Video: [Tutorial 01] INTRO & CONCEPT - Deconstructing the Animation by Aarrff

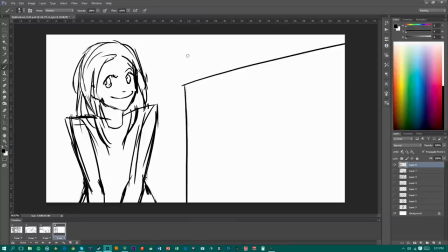15:55 Also a rough sketch of the the infamous this building, a little bit of perspective, okay, of this obnoxious little building that they are gonna be schooled at.
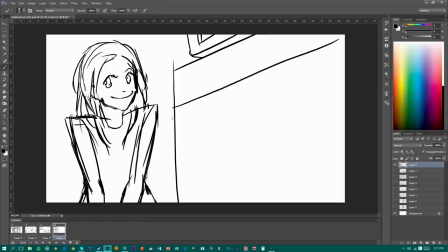16:12 Schooled at? England, please. Remember rough, quick, for ideas. We'll get into the technical or proper details of the drawing later.
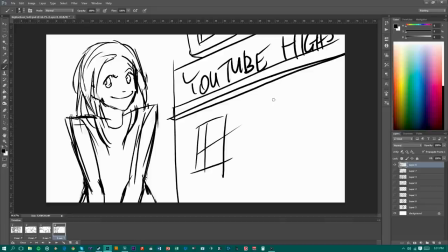Make sure you check your composition.
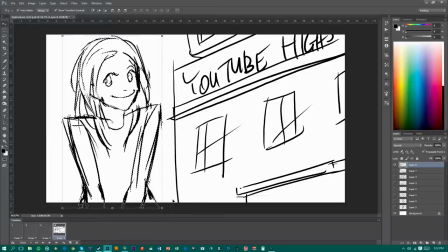16:40 I don't think this is the best but at given time frame or given that I'm doing this right now, I think it's okay. It'll work. Hopefully it will get my point across.
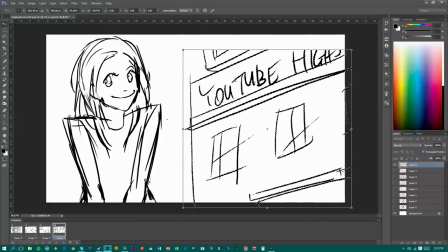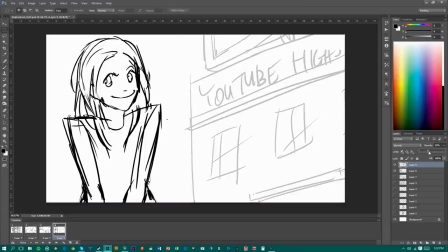So let me show you an idea I sketched out earlier just
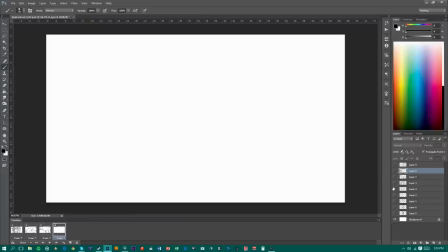17:15 a few minutes ago before I started recording and this was it for these
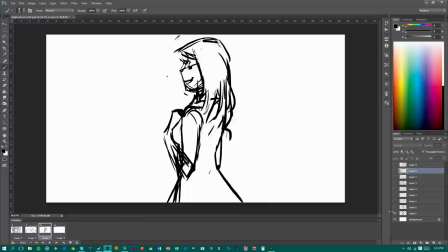17:21 two end frames where she says you know I'm cutie pie Marzia and this
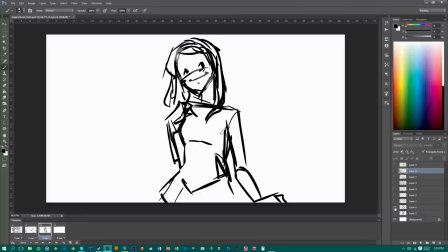17:27 is YouTube high school and I thought it was still a bit square still a little boring can work but I thought that would
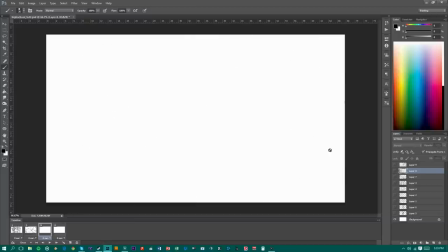17:38 be a clever idea to clever way to convey this idea. So that's why I thought of this one.
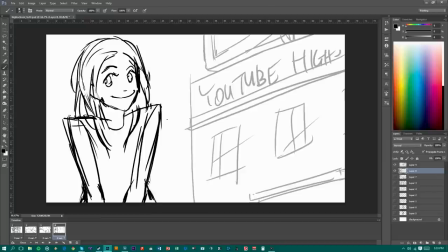17:49 It's best if you don't put your composition to center, like your objects and everything that goes with it, so that it wouldn't look so square. So this is definitely better, in my opinion, because at least she's not so in the middle of the screen.
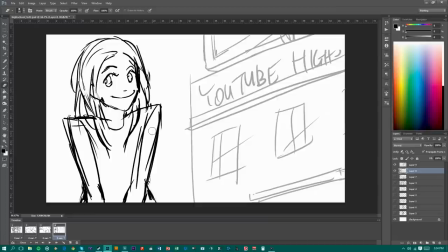18:11 There you have it let's have a last look before we move into storyboard this is the first day
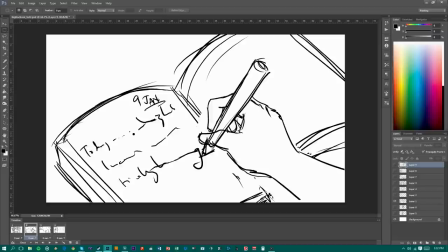18:17 of high school I can't believe it's finally here or whatever it is
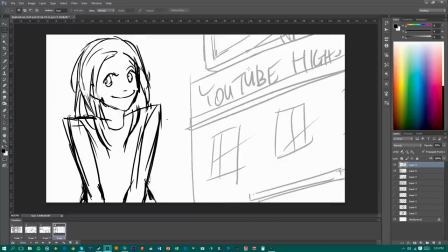18:23 I'm PewDiePie Marzia and this is YouTube high school great so that was my whole thought process for this one let me show
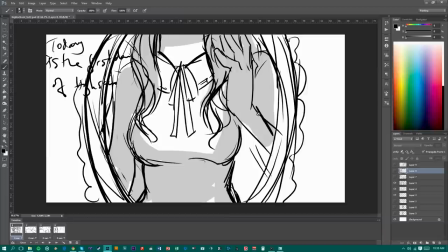18:36 you some other examples from our previous pewdiepie animated
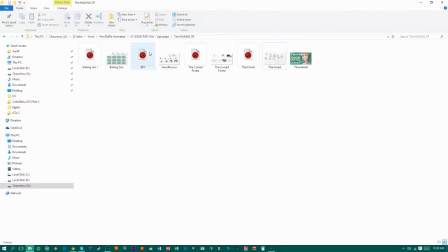18:41 a quick summary you know a quick look at how this has been applied
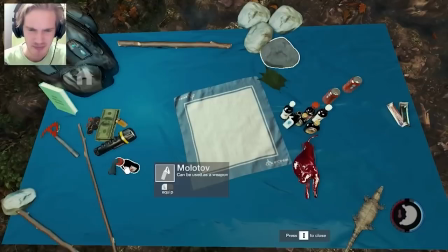18:47 let's see here with a good for you video yes oh my god this is gonna be awesome
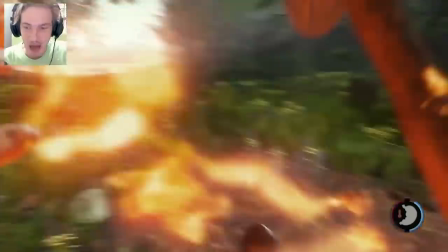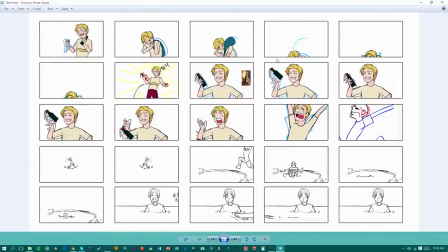19:01 i was especially pleased with this scene you see we were we were trying to figure
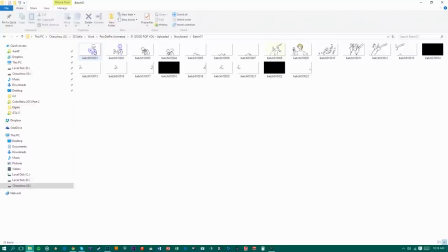19:06 out a way to make him react that way react in
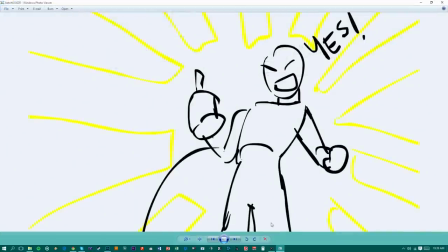19:11 that screaming manner to what is going on in his video really looking for
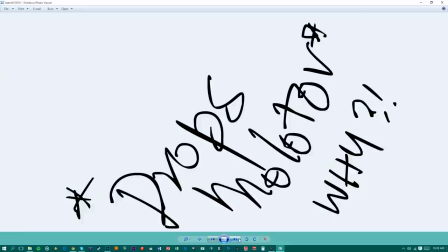19:17 a reason for him to scream like Amir was getting really frustrated and he
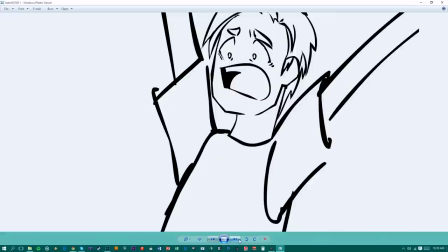19:22 said you know maybe we can make him just hold the Molotov and he just drops from his hand and I didn't think it made any sense so
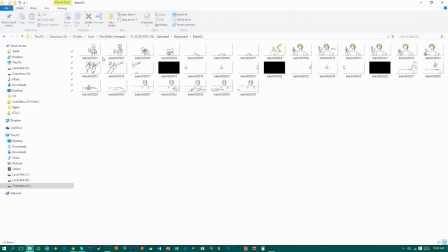19:30 after drawing more and more and then it just clicked so I drew this scene where Where,
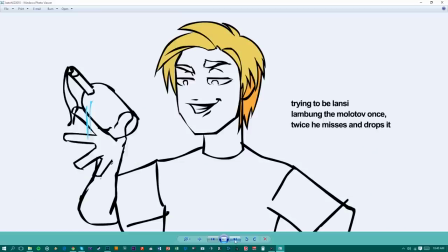19:36 you know, he sounds like he was getting arrogant, he's throwing the mold off in the air, and then he drops it.
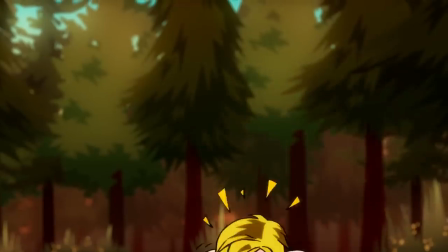19:44 Alright, you know what, we're gonna have to expand here. I think it's about time that we kill some- Yes!
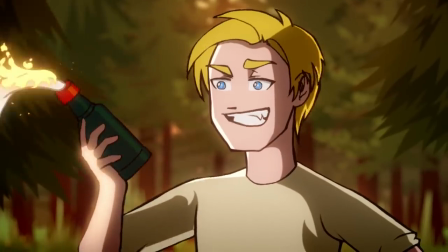19:50 Oh my god, this is gonna be awesome.
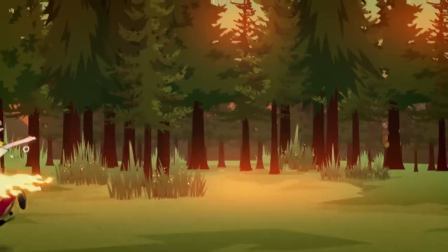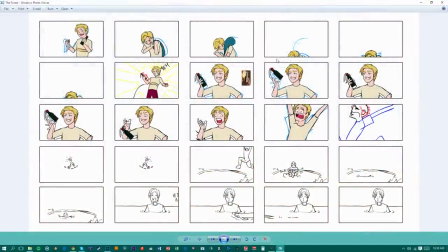19:57 It's all in whatever you can stretch in your material. Going back to this then.